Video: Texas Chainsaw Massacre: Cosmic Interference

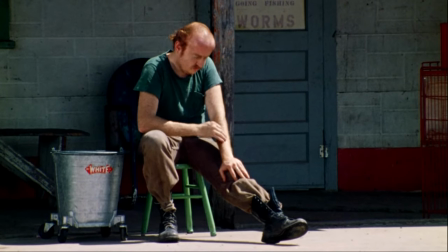When our characters turn up at their gas station, we see this guy just sitting outside.
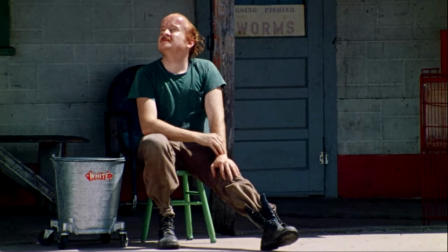He's not part of the family, but he seems to be looking at something.
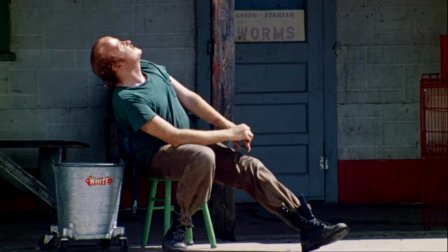He's looking at the sun almost like a reminder of time, or almost like he knew exactly what was coming next.
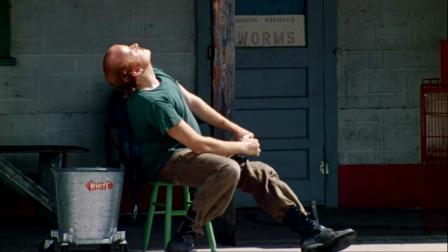He knew exactly what victims to look out for, and maybe he too all plays a part in this ritual of whatever this is. But let's talk about the sun and of course the moon. They play their role in frames almost like an observer of fate of our characters.
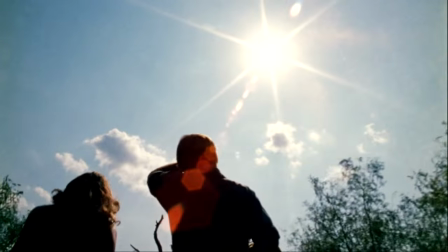Each character that falls victim to the hammer is seen walking towards and even alongside the sun in frame.
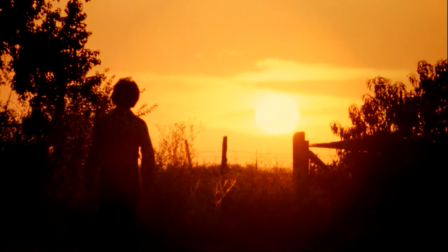It's all entirely intentional, of course, by the brilliant cinematography. It's like it's leading them to the Sawyer estate and it's leading them to their doom.
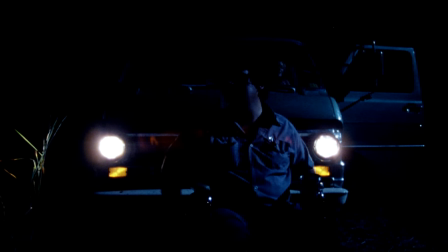But when it's Sally and Franklin's turn to make a move, the moon has risen and has become clouded. The moon itself acts as a symbol and a part of Sally and her end of the day, acting as a reminder that the day itself is still continuing, but there is hope for tomorrow.
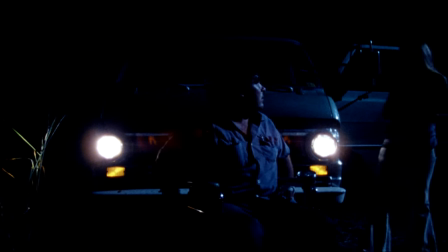And whatever state she appears to be in, the moon itself reflects her character. When she is confused and scared, it becomes clouded and covered. When she decides to take action, it becomes clear and more focused.
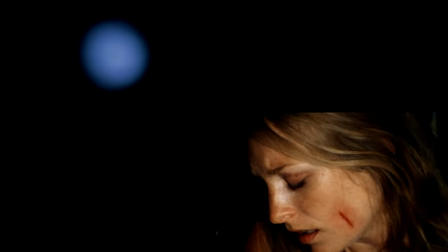When she's knocked out, scared, and of course suffering, it becomes blurred and unfocused.
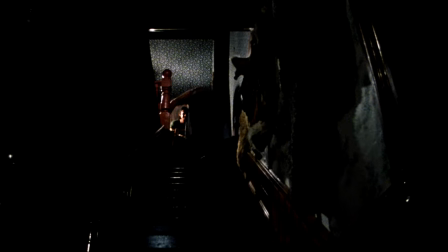There is a cosmic presence that is at play here, and it commands the Sawyer's victims and even the Sawyers themselves during this strange day.
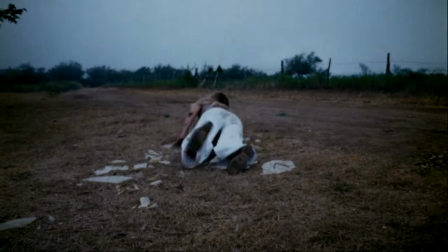And when Sally finally makes her escape into the next day, a new sun has risen, and the horoscope predictions and even the retrograde could be over, and that was all from yesterday, and now a new one has begun all over again.
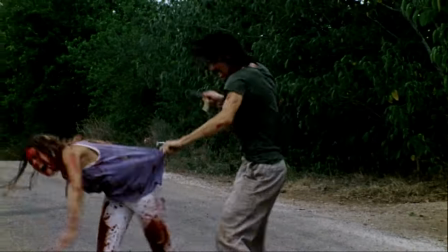Sally all of a sudden is faced with luck, other people driving around and somehow turning up just at the right time to make her daring escape,
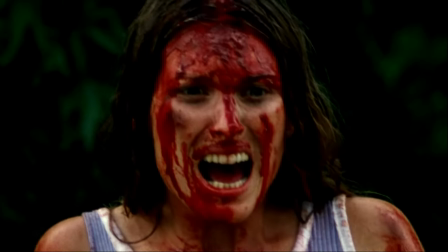though despite the day before there was hardly another car in sight.
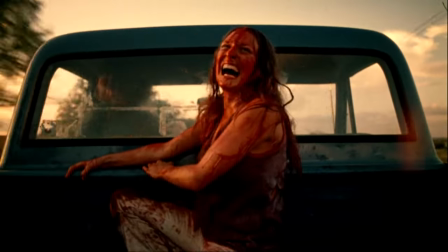And as Sally escapes and only hopes whatever happened was a bad dream, we see Leatherface dancing towards the sun in madness,
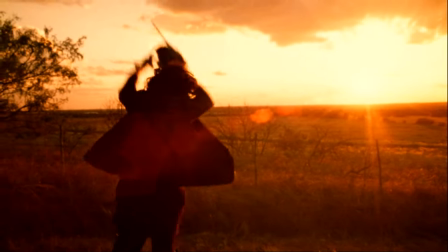anger, or even excitement for what a new day could possibly bring for the Sawyer family.
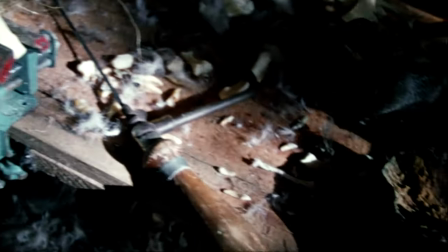Hi everyone, I hope you enjoyed the video. If you did, please leave a like down below. If you want to hear me do a lot more of these movie reviews, feel free.
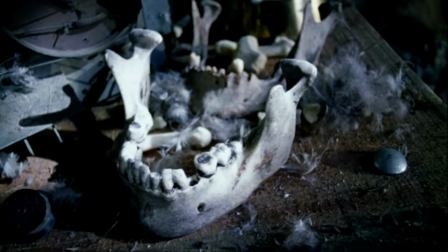And not all of these are going to be theory or, you know, these sort of conspiracy type sort of things.
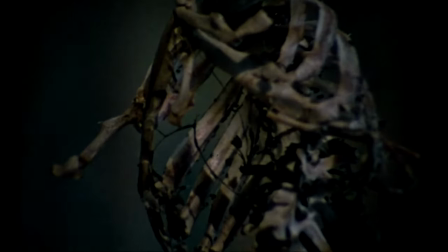But I thought it was just an interesting idea because it was brought to my attention on Twitter that there is a lot of cosmic undertones within this film.
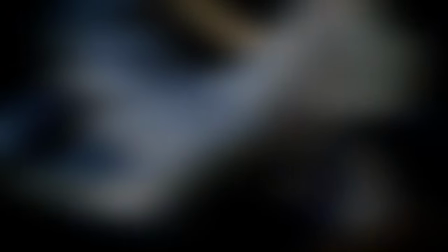And a lot of people do agree with this. And I thought it was quite interesting to see that not many people have discussed it through YouTube.
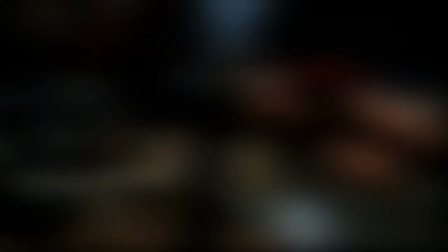So I thought, hey, why not take the opportunity and see if I can share it through YouTube. And I hope people enjoy it.
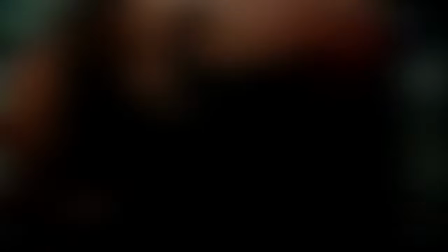I hope people get to see exactly what it's like for me to do movie related stuff. And if you want me to do more of it, of course, let me know down below and please leave a comment.
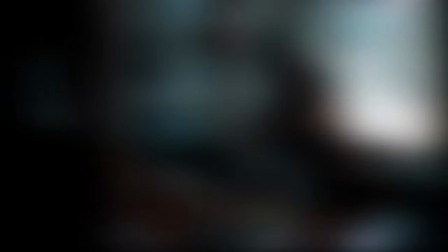And of course, if you want to subscribe for more videos like this every single week, please feel free and go ahead.
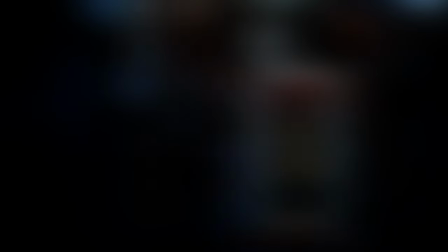And I will see you at the next checkpoints. Goodbye.